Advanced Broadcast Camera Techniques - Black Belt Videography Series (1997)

After a while, you won't even have to tilt the viewfinder down because you will be able to understand what you're getting.
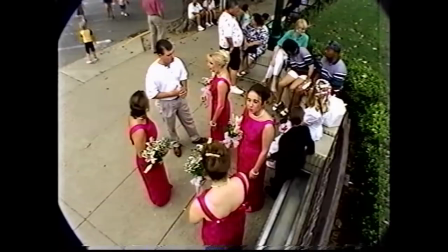5:18 Use your camera on wide and use position five for a lot of nice high angle shots.
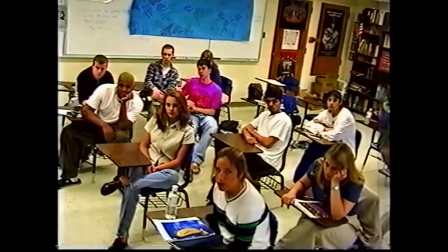5:23 You can stand on a chair, you can get on a fence or something and get that extra high angle. Or if you're not on a fence, this brings your camera up a lot more than you're used to.
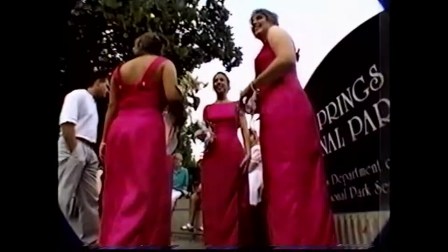5:33 So to review the positions for creativity, the five positions starting at the ground level, position one.
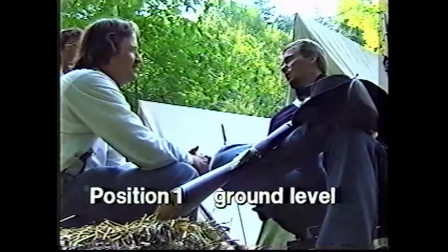5:40 I use this one a lot for a lot of ground level shots. It's really handy. And position two, right at the waist.
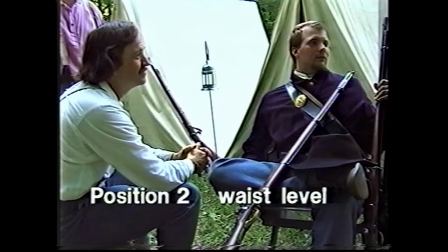5:47 This is going to come in a lot handy for doing some quick pans and some landing on shots and some rack focus. This is a very good one. Position three, right underneath, tucked in here. It also allows you to look around, see what's going on, and then videotape.
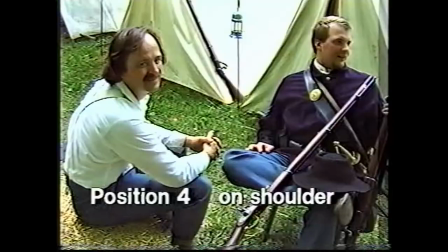6:05 Position four, not as easy to look around because you got your camera blocking over your shoulder here, but a good standard shot.
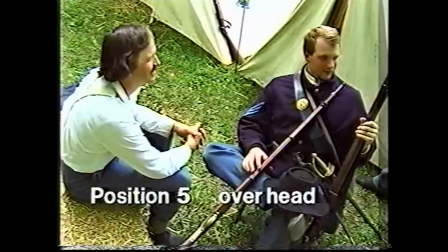6:11 And of course, position five, way up here. Now, if you use these positions equally and disperse them all through your video, you're going to show your creativity goes up quite a bit. If you use these combination with what I call the Waldo technique, your creativity is going to go tenfold. Let's go to the Waldo technique next.
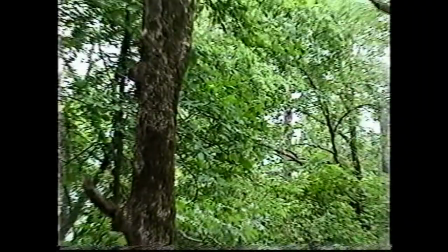For years, I've been looking for ways even to train the most advanced camera person to be much more creative on the job. Now, this is not always easy to do. You're on the job, you're hot, tired, you're thinking, how can I get more creative? Well, I've come up with a way that's simple, and if you remember one word, you can be much more creative.
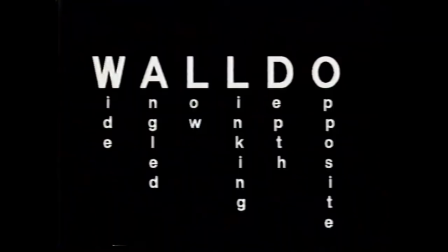6:56 That's called Waldo, and it's spelled a little differently. It's spelled W-A-L-L-D-O. I'm going to tell you now exactly what that stands for and how it's going to make you much more creative. The W in Waldo stands for wide. Now, this doesn't mean you're going to be taking all wide shots to be creative.
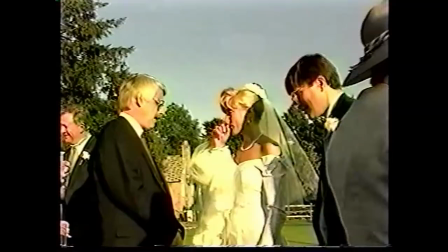7:14 It simply means that a lot of creative shots are done with the camera in the full wide position, most of the time getting closer to your objects.
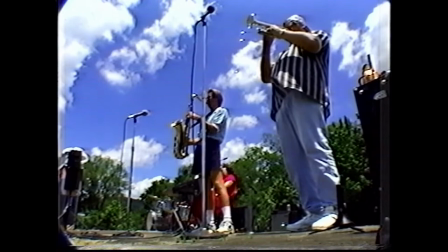7:22 This will enable you to get depth of field and perspective that many times you can't do from a zoomed in position. The second thing I want to talk to you about is angled shots. Some of the top broadcast professional people use angled shots all the time.
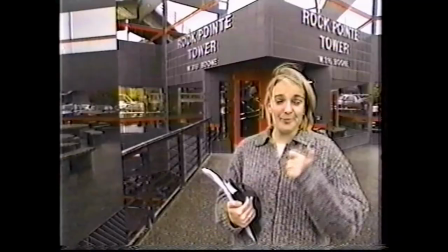7:36 Now, this means when you're videotaping signs and when you're videotaping people and buildings and stuff, if you want to get creative, I want you to think angles.
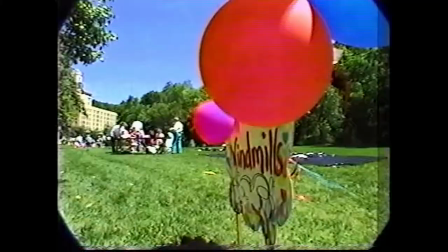7:44 Angles add a three-dimensional perspective to something which is pretty much two-dimensional, the television screen. It's amazing how many people call themselves professionals, yet they neglect to get the low angles.
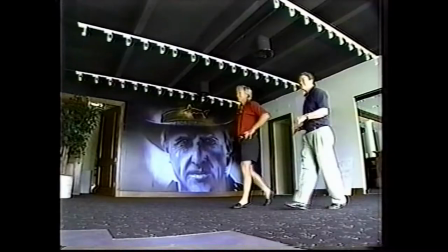7:56 I'll show you what I'm talking about now. Angles like this. Broadcast professionals get these angles all the time, every shoot they do. Why? Because they add some perspective, they give the object some dominance, and they're really creative shots.
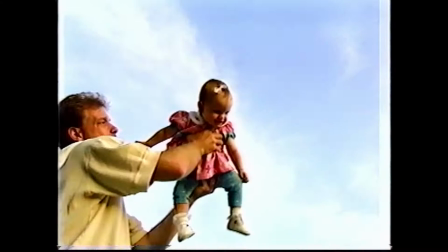8:09 On your next job,
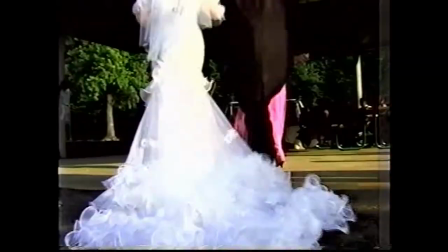8:10 use low angles like this or low angles like this to give the viewer an interesting perspective and to vary it with your other shots.
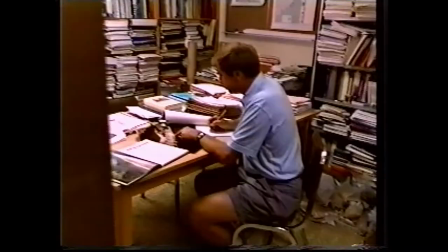8:19 A linking shot is one of my favorite shots. It allows you to attach two subjects in the same scene together by various means, as you see here.
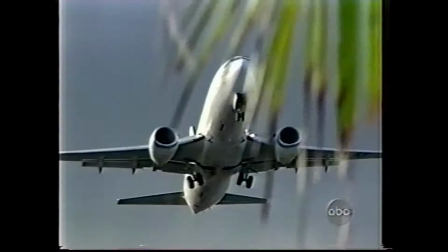8:26 Linking shots are great because you can't always get everything in the same shot,
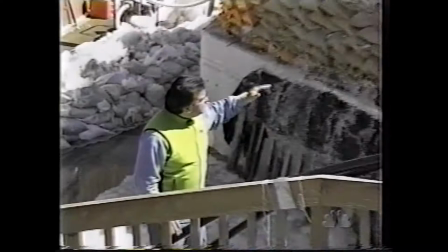8:31 but this allows you to connect things and bring the viewer emotionally together, attaching two different subject matters in the same shot.
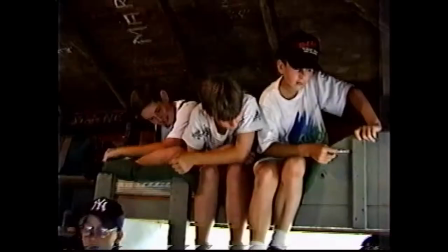8:39 Sometimes this is done with rack focus, sometimes this is done with a pan, sometimes this is done with a pullback.
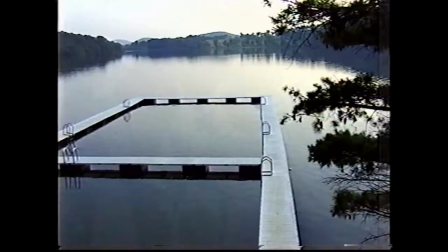8:45 A linking shot is used all the time in broadcast TV, and it's up to you as a professional videographer to use linking shots as much as you can. Another way to be extremely creative is through the depth shots.
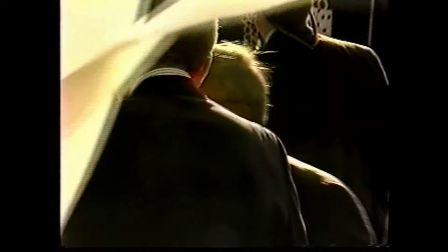8:58 Now, depth shots can mean putting the thing in the background way out of focus, or using a rack focus, or going in with a low angle to add depth to the scene.
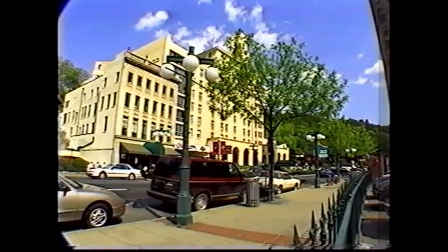9:06 Depth is very important when it comes to creativity, because once again, you're talking about a two-dimensional medium, the television screen, and trying to make it more three-dimensional.
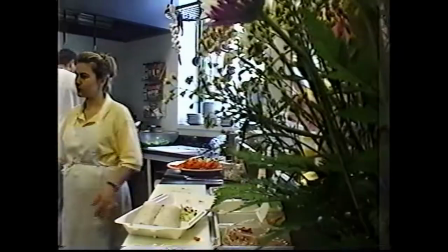9:15 So when you're thinking creative, you want to think of depth shots. An opposite shot is simply the reverse of what you would normally videotape.
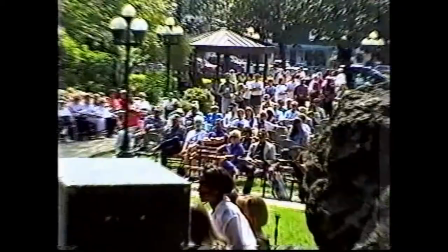9:24 If you're videotaping at a ground level, it may be a high angle shot. It may be a reverse angle shot. It could be any number of different shots that are not normally done. Opposites are what creativity is all about.
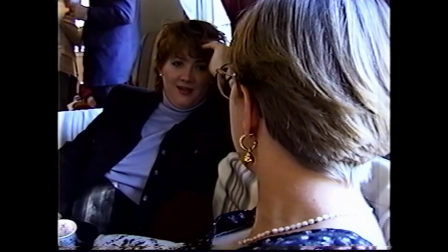9:36 It brings the reverse into the shot. It allows the viewer to see a different angle, and it gives more perspective to your television picture.
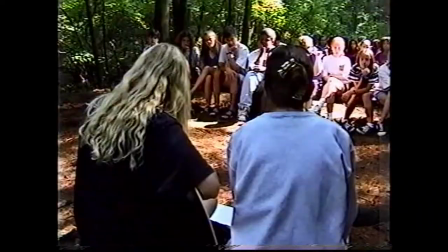9:44 The opposite principle can be hard to understand at first, but the more opposites you see, the easier it will be to understand what they are and how to use them to be more creative.
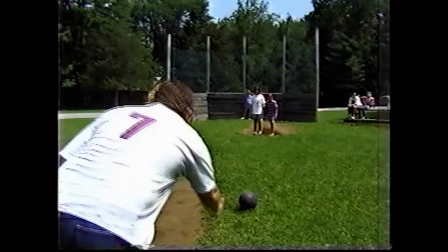9:53 Now let's see an example of how to put Waldo to use immediately in your videotaping.
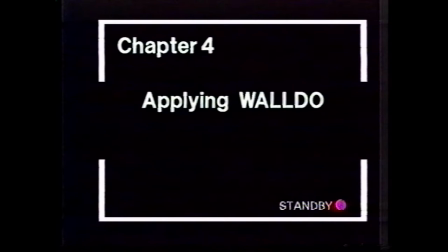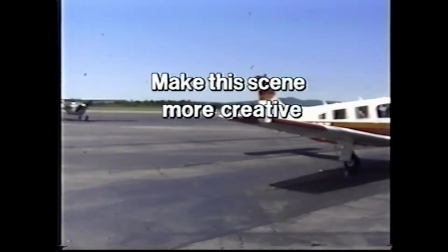10:04 Suppose you were hired to videotape a small airplane at the airport. Some videographers would do the average boring shots.
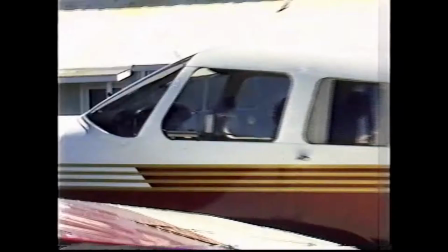10:11 But you, knowing the Waldo technique, have the power to keep the viewer's interest.
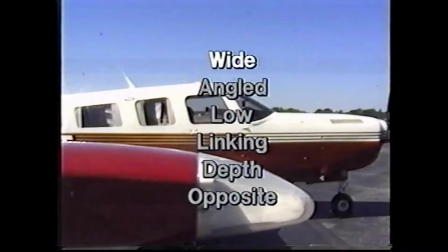10:17 So let's take a look at how a broadcast pro would videotape the scene.
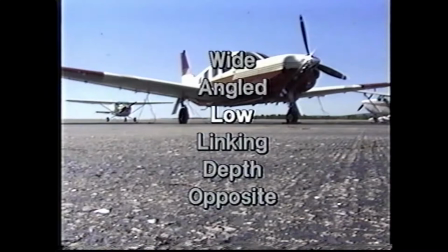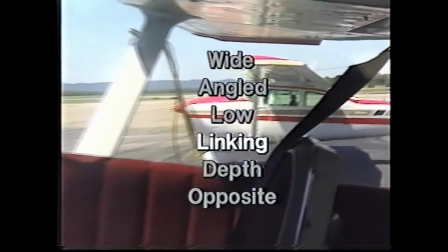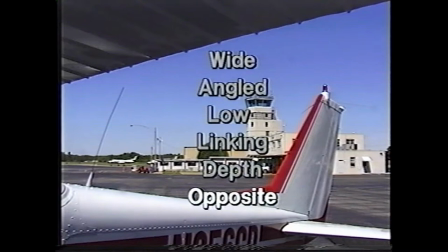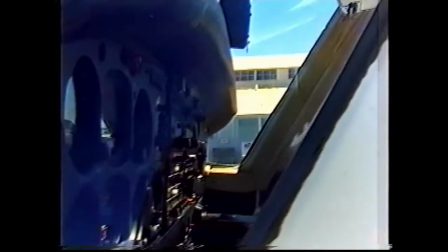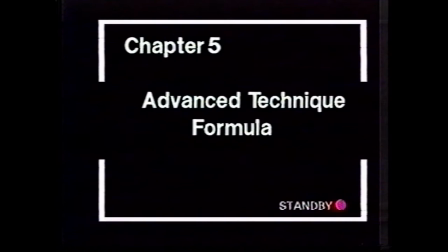11:05 your own advanced camera techniques is easy. There are three basic elements.
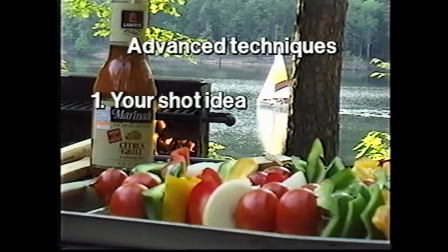11:09 First of all, your shot idea, and you're going to see more of these later. Second of all, one or more of the creative formats, wide, angled, low, linking, depth, and opposite.
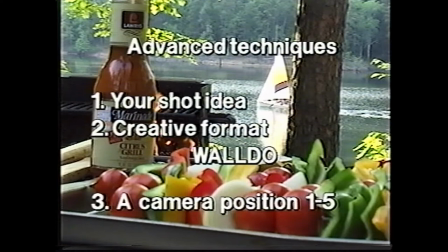11:19 And the third thing is one of the camera positions, 1 through 5.
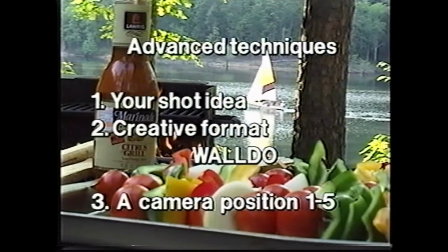11:26 For this shot, we wanted to show the barbecue at the lake. Nothing was set up except the bottle was moved for the best composition.
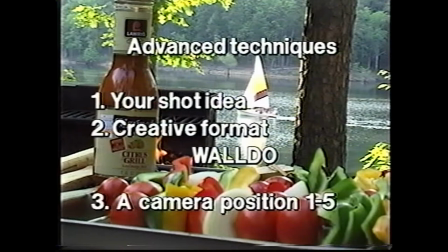11:33 Note all the different elements in the same scene: earth, fire, water, wind, and of course, food.
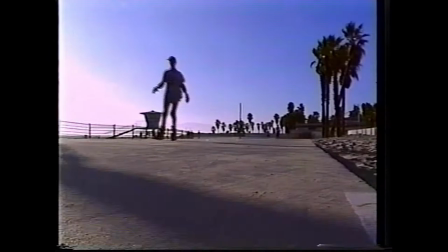11:43 The average videographer has been conditioned to the nightmare of unwanted backlighting,
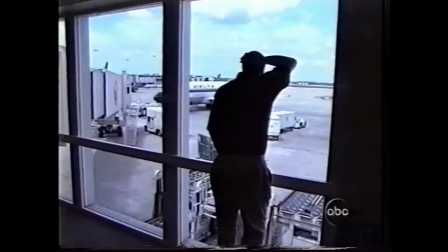11:48 and as a result, they tend to forget about backlighting as an artistic shot.
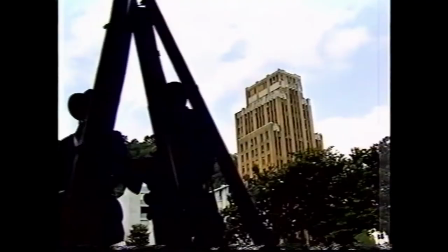11:52 But the broadcast pros use backlighting all the time as a creative element.
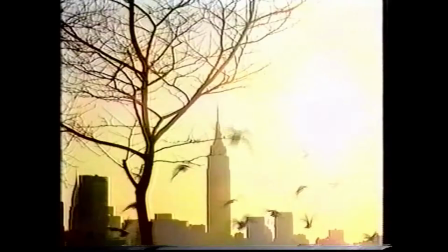11:57 To do this, get a bright scene and turn down your iris control until the foreground becomes dark.
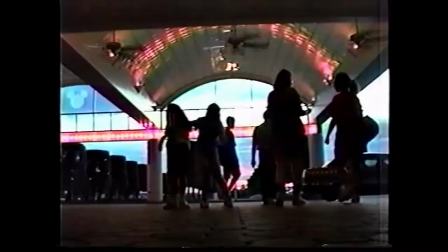12:03 These backlight shots are mainly done in camera position 1, 2, and 3, and creative formats wide, angle, and low.
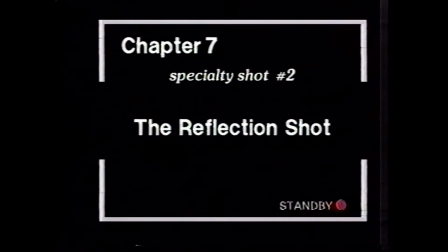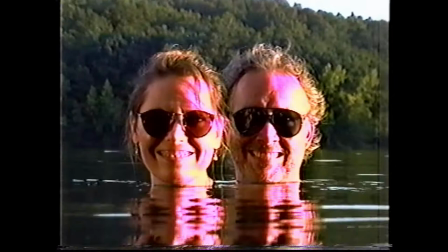12:18 If you really want to be as good as the broadcast pros, you're going to have to start using reflection shots.
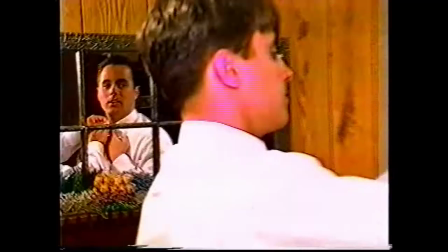12:24 Chances are you're not using reflection shots now. It's time to change. You haven't been using them because you weren't aware of how important they can be to your video production.
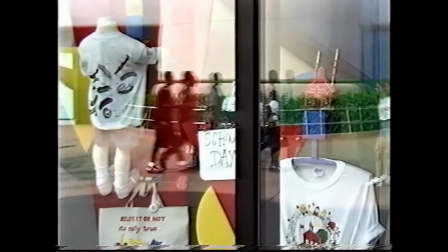12:33 The top pros in the countries use these all the time because they fall into two categories, the opposite and linking.
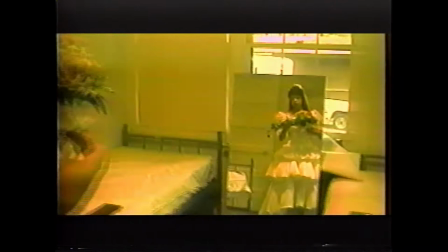12:40 Plus, they add extra dimension and depth to your camera work.
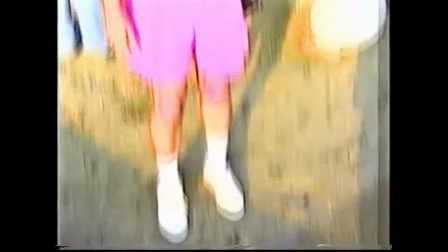12:44 Make sure on your next job you try to incorporate at least one reflection shot in the work you do.
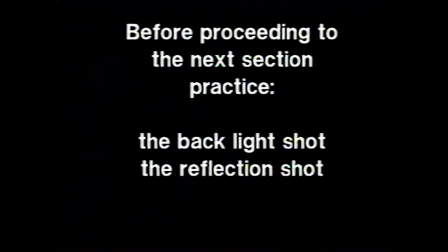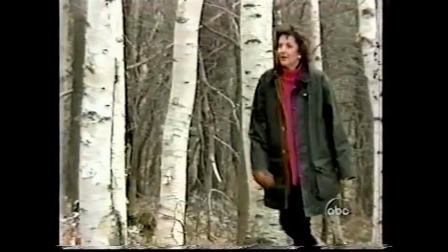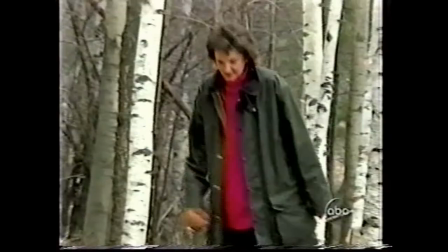13:04 The walk out of frame shot is one of my favorites because it's not just a shot, it's also a transition.
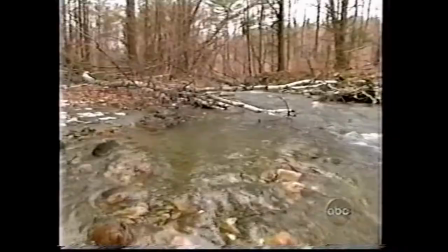13:09 It simply involves letting your subject walk out of the frame as a transition into your next shot.
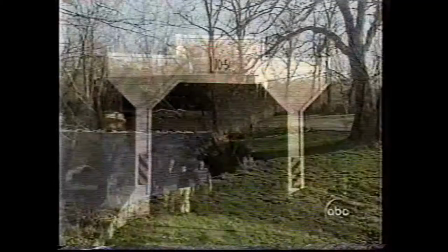13:15 Once again, the subjects go out of the frame, as you'll see, and it brings you to your next shot.
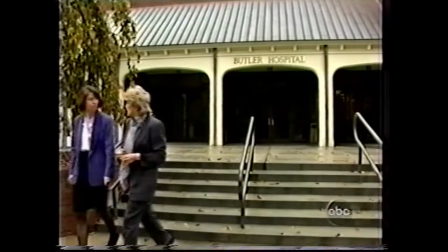13:21 This is done all the time on broadcast television, and it's up to you to start doing these.